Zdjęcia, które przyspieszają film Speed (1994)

Dzień dobry! Dziś chcę omówić film, który mocno odcisnął się na moim filmowym życiu. Speed. Niebezpieczna prędkość z 1994 roku. Jak poczytacie na forach opinie na temat tego filmu, to spotkacie się z określeniem trzymający w ciągłym napięciu. Chciałbym wskazać, jak reżyser osiągnął wrażenie nieustannego ruchu, nieustannej dynamiki i poczucia nieustannej akcji. A reżyserem jest Jan de Bond, który w kinie dał się poznać jako znakomity autor zdjęć. Podpisał się pod takimi filmami jak Szklana Pułapka, Polowanie na czerwony październik, Linia życia, Zabójcza broń 3 czy Nagi Instynkt, którego budowę jednej ze scen omawiałem w odcinku na moim kanale. Dlaczego podkreślam przeszłość operatorską reżysera? Przede wszystkim dlatego, że ten człowiek potrafi opowiadać obrazem. Zobaczmy, jak zdjęcia filmowe przyczyniły się do tego, że Speed w swoim czasie był uważany za jeden z najlepszych filmów cały czas trzymający widza w napięciu.
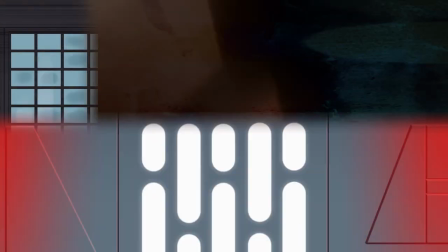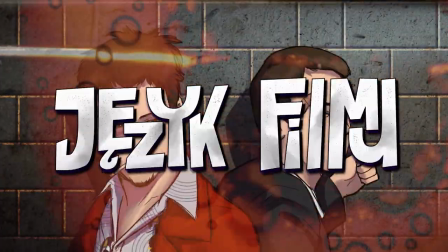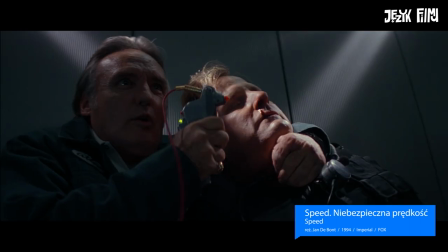[1:19]
Protagonistą jest policjant, który musi powstrzymać niebezpiecznego przestępcę. Musi podjąć się gry wyznaczonej przez niego,
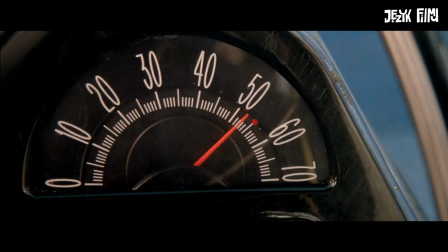[1:26]
a tą grą jest jazda autobusem powyżej 50 mil na godzinę, czyli około 80 km na godzinę.
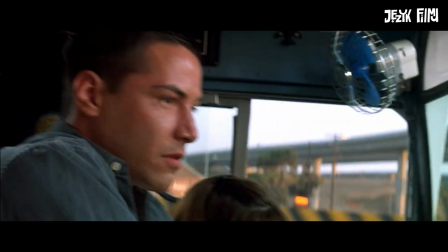[1:33]
Jeśli autobus zwolni poniżej tej prędkości, umieszczona w nim bomba wybuchnie. Film zrobił kolosalne wrażenie na miłośnikach kina akcji. A co ciekawe, reżyser nie osiągnął wrażenia nieustannej akcji stosując nowatorskie ujęcia. Nie. Dokonał tego wykorzystując znane już kinu i bardzo typowe ujęcia, odpowiednio je umieszczając w swoim filmie.
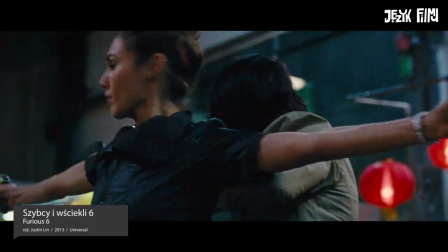[1:58]
Dynamikę dziś łatwo osiągnąć przez ruch kamery. Ujęcia w ciągłym ruchu wywołują w widzu poczucie działania, akcji, a nawet napięcia.
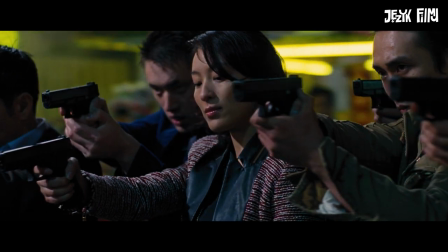[2:07]
Dlaczego dziś łatwo to osiągnąć?
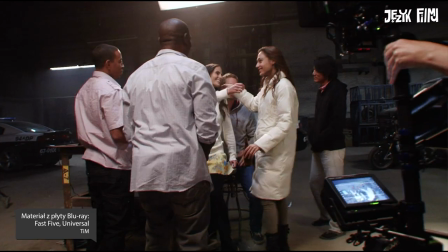[2:09]
Bo urządzenia stabilizujące kamerę w ruchu są dopracowane i operatorzy nauczyli się je obsługiwać perfekcyjnie.
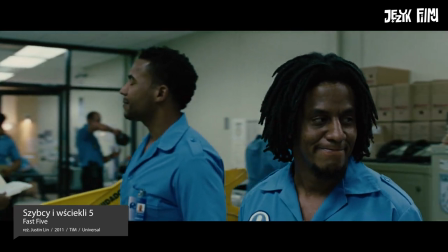[2:17]
Dziś wykonanie ujęcia z obrotem kamery wokół postaci nie jest czymś trudnym. Steadicamy wykorzystywano w szczególności na planach filmów akcji. Ruch kamery powodował zwiększenie i tempa, i dynamiki scen. Jednak Jan de Bond nie zdecydował się na stosowanie ujęć ze Steadicamu. Takich typowych, wykorzystywanych dzisiaj w kinie, naliczyłem tylko 3.
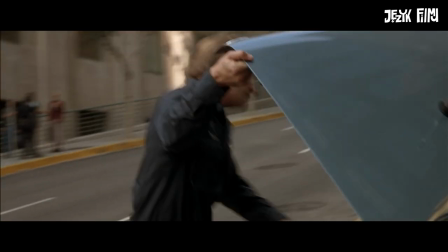[2:39]
Zobaczcie. Tutaj mamy ujęcie, które nadaje dynamikę podczas wyjmowania i nakładania kamizelek przez policjantów.
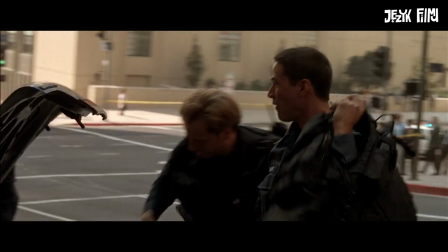[2:46]
Zwyczajna czynność, a widz odbiera ją jako akcję. Operator Steadicamu zrobił świetne ujęcie.
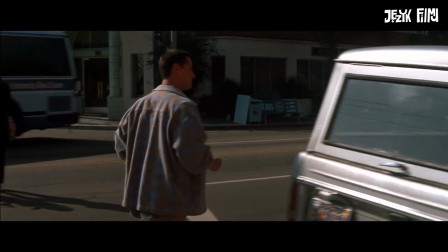[2:53]
Tutaj ruch kamery nie jest tak wyeksponowany, ale Steadicam jest wykorzystany.
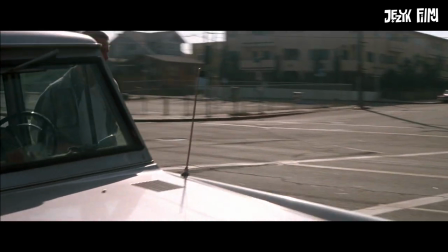[2:58]
Można powiedzieć, że kamera płynie, co zwiększa tempo przedstawianej akcji.
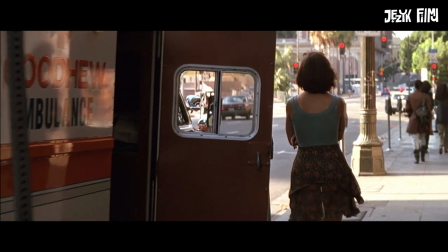[3:03]
I tutaj kamera zbliża się do dziewczyny, po czym przechodzi za nią. Steadycam da się zauważyć w tym filmie jeszcze w innych ujęciach, ale wskazałem taki typowy pływający ruch wokół postaci. Więcej tego typu ujęć nie mamy. Więc jak nadano dynamikę temu filmowi? Wykorzystano inne ujęcia. Tutaj dodam, że autorem zdjęć jest Polak urodzony w Łodzi, Andrzej Bartkowiak, znany przed Spitz z takich filmów jak Czułe słówka, Bliźniacy czy Upadek. Połączenie reżysera, który pracował wcześniej jako autor zdjęć z samym autorem zdjęć, który pracował przy znanych, a nawet dziś kultowych filmach, dało fantastyczny efekt. Teraz wskażę typy ujęć, jakie zastosowali twórcy, aby widz miał wrażenie wysokiej dynamiki.
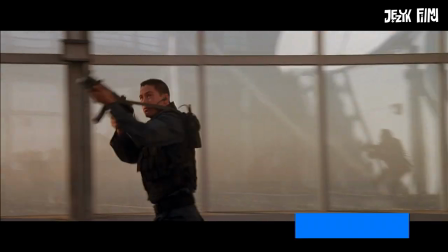[3:55]
A więc typ pierwszy. Spójrzcie na to ujęcie. Widzimy głównego bohatera.
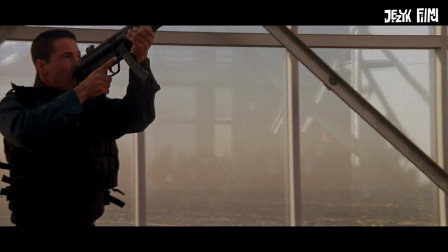[4:01]
Kamera podąża za nim, ale to co dynamizuje tutaj obraz, to wchodzące przed kamerę na pierwszym planie metalowe filary.